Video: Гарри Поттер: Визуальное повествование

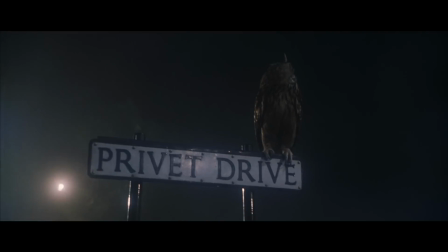2s
Весьма поразителен тот факт, что до сих пор остаётся так много людей, которые испытывают неподдельное и тёплое чувство ностальгии, когда слышат эту музыку.
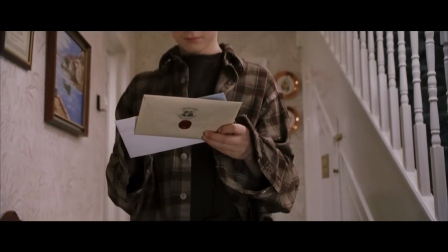10s
И, как ни странно, я тоже среди этих людей. Хотим мы этого или нет, но серия фильмов о мальчике, который выжил, оставила ощутимый след в киноиндустрии,
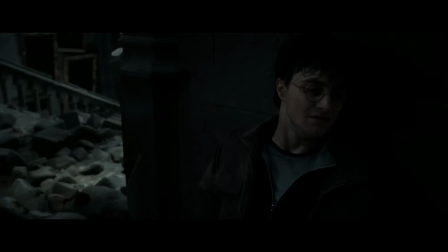18s
показав зрителям, как добрая сказка превращается во вполне себе суровое и тёмное фэнтези. Каково это расти вместе с главными героями фильмов, и да,
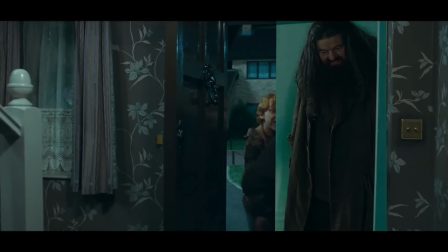26s
разумеется, франшиза стала определенным поэтапным показателем развития технологий, а также некоторых способов визуального повествования в кино.
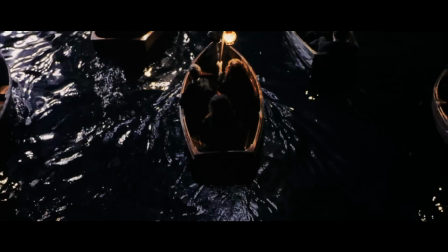33s
Разумеется, на сегодняшний день об этих фильмах сказано так много, что об этом, пожалуй, можно написать отдельную книгу, и даже не одну.
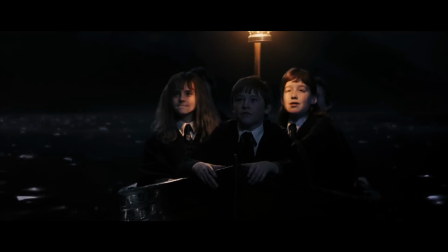40s
Но несмотря на это, я хотел бы выделить, пожалуй, самую явную часть этих фильмов, то,
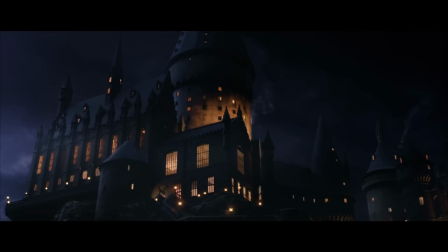44s
на что мы сразу же смотрим, но в некоторых случаях даже не задумываемся о том, как и почему это работает. И да, я говорю о визуальном повествовании и об операторской работе в этих фильмах.
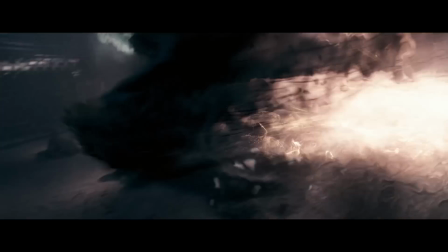54s
На мой взгляд, в этой франшизе есть действительно интересные детали и решения в работе оператора,
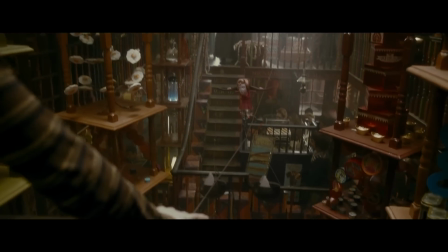59s
а также в визуальных решениях, которые в совокупности с остальными частями повествования давали вполне себе интересный результат.
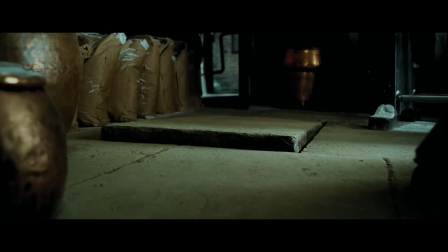65s
И это не топ приёмов или попытка качественно выделить один фильм на фоне другого.
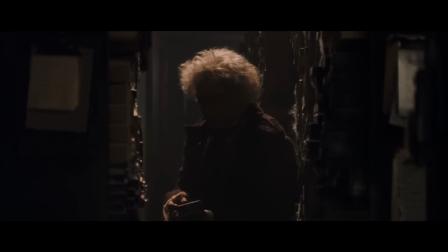70s
По сути, это просто список решений, которые мне кажутся наиболее интересными в этих фильмах. Но обо всём по порядку.
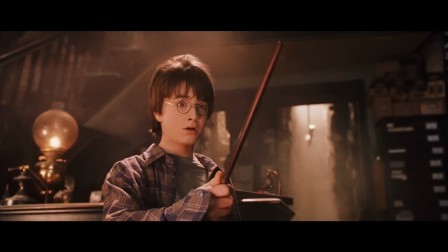76s
И, кстати, привет. Вест здесь.
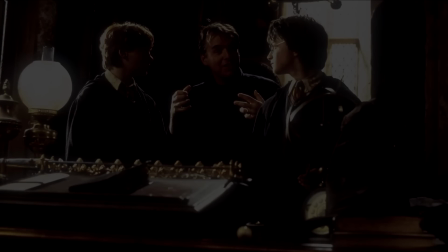81s
Гарри Поттер и Философский камень Картина 2001 года режиссёра Криса Коламбуса – самый настоящий вызов.
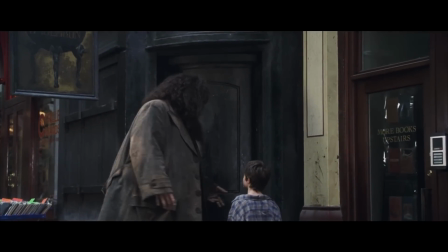88s
В частности, немаловажен тот факт, что это первый фильм в серии,
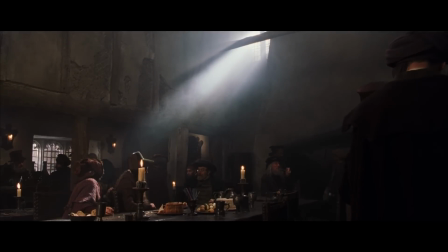91s
а значит перед киношниками стояла одна из самых важных задач – познакомить зрителя с новым магическим миром этого фильма.
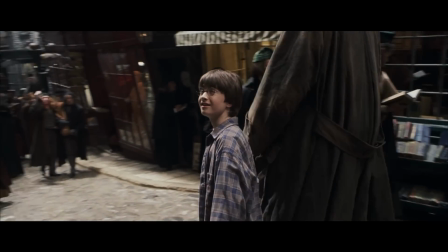98s
Поэтому так много внимания уделяется общим планам, которые сняты на широкоугольные объективы.
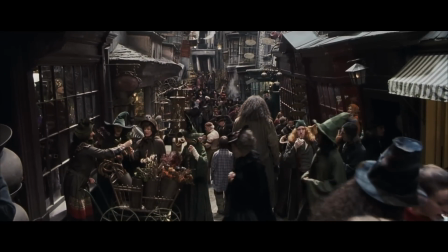102s
Причём чаще всего такие сцены были сняты с использованием очень явной и выраженной перспективы, которая даёт ощутить всю глубину пространства и богатство окружения.
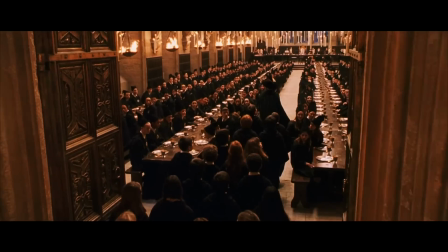110s
По этой причине для многих зрителей первый фильм о Поттере так много значит, потому как чему-то новому, например, подобным открытиям, уделялось куда больше внимания.
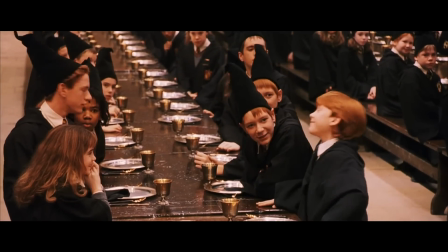118s
Главный герой открывал мир волшебников вместе со зрителем, поэтому такое акцентирование очень хорошо запоминалось и работало как следует.
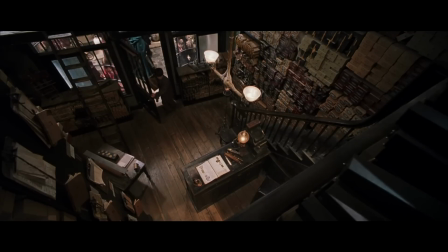125s
Также особое внимание было уделено общим планам с использованием спирали Фибоначчи, или спиральной композиции. Это весьма интересный способ постановки кадра, который опять-таки очень подходит окружающему магическому миру, и выделяет его на фоне нашего привычного.
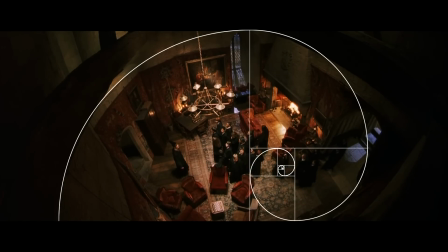138s
Что интересно, подобные кадры статичны и порой выделяют то, что важно в центральной части кадра, и также сняты на широкоугольный объектив.
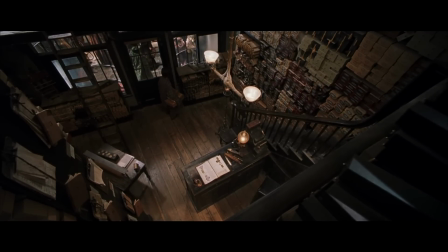145s
Статика в таких кадрах используется потому, что зрителю необходимо время, чтобы понять, что именно перед ним и чем наполнена та или иная локация.
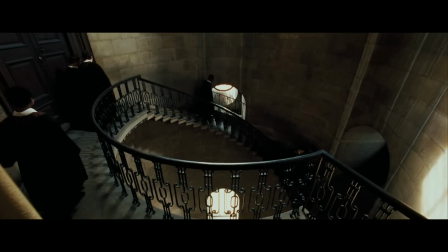152s
Интересно это тем, что статика подобных кадров с радостью разрушалась в последующих фильмах, а особенно в узнике Аскобана, где камера практически всегда была в движении.
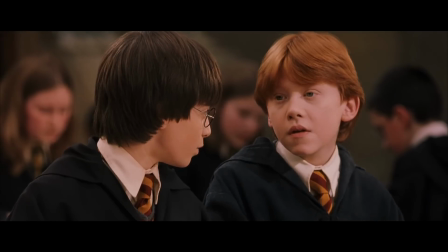160s
В кадрах со спиральной композицией использовалось более приглушённое освещение, как контраст на фоне большого количества заполняющего и естественного в остальных локациях.
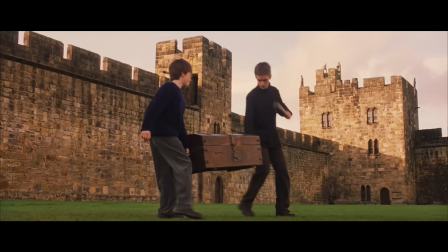167s
Кстати говоря про освещение, первый фильм делал достаточно большую ставку на освещение, которое приближено к естественному, а также кадрам на улице.
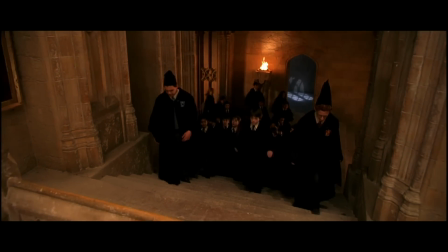174s
К тому же, все части замка и всяческие важные локации не такие затемнённые, как в некоторых последующих фильмах франшизы.
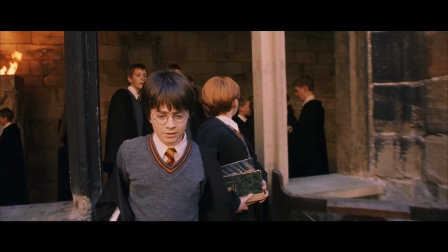180s
Ведь по большому счёту, первая часть Поттера – это ровная и в каком-то смысле мягкая история. Поэтому подобная мягкость подчёркивалась и освещением.
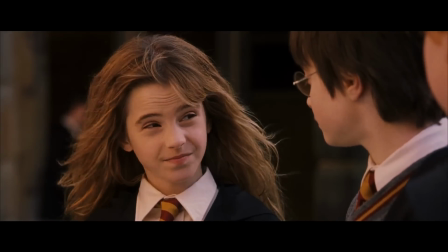188s
И да, подобное касалось и портретных кадров. Что ещё интересно, так это работа с акцентированием на фонах.
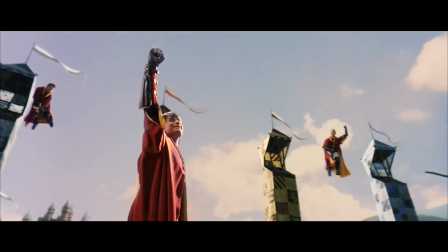194s
Например, эта сцена с фоном из башен для зрителей отлично акцентирует внимание на самом Гарри, а закрепляется это всё плавной камерой, которая останавливается на эмоциях героя.
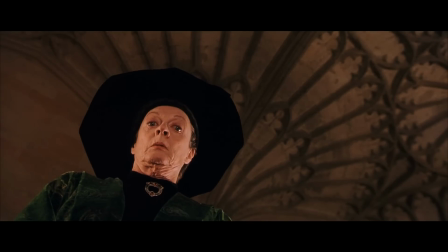202s
Или же примеры низкого и высокого ракурса камеры. Вообще, вся идея взгляда с другой, порой субъективной точки зрения в этом фильме мне крайне по душе.
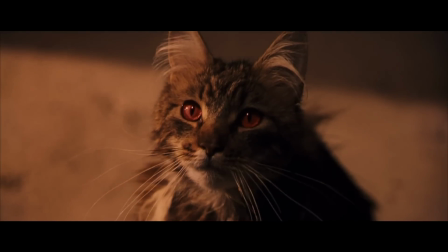210s
Из-за обильного количества линейности и плавности такие ракурсы смотрятся особенно интересно.
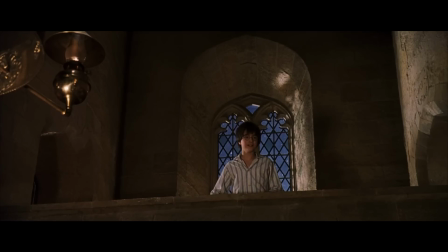214s
И вот вам ещё немного примеров отличного обрамления, симметрии и даже направляющие линии нашлись.
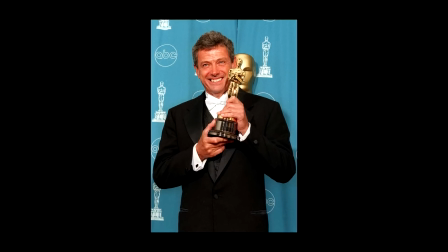224s
Оператором фильма был Джон Силл, который известен сейчас по таким фильмам, как «Безумный Макс. Дорога ярости», «Принц Персии.
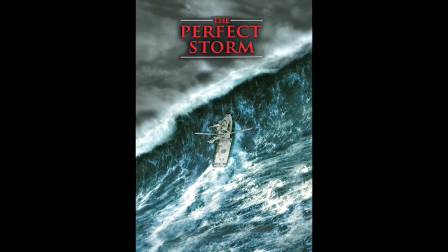230s
Пески времени», «Идеальный шторм» и «Общество мёртвых поэтов».
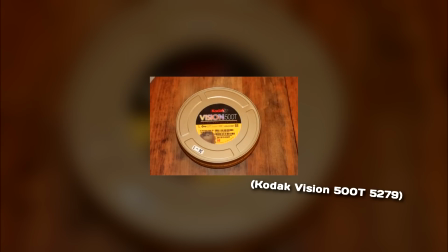233s
Все фильмы франшизы были сняты на 35-мм плёнку, конкретно первый фильм был снят на плёнку от компании Кодак, а в съёмках использовались камеры от Panavision, такие как Panavision Panaflex Platinum, Millennium и Millennium XL.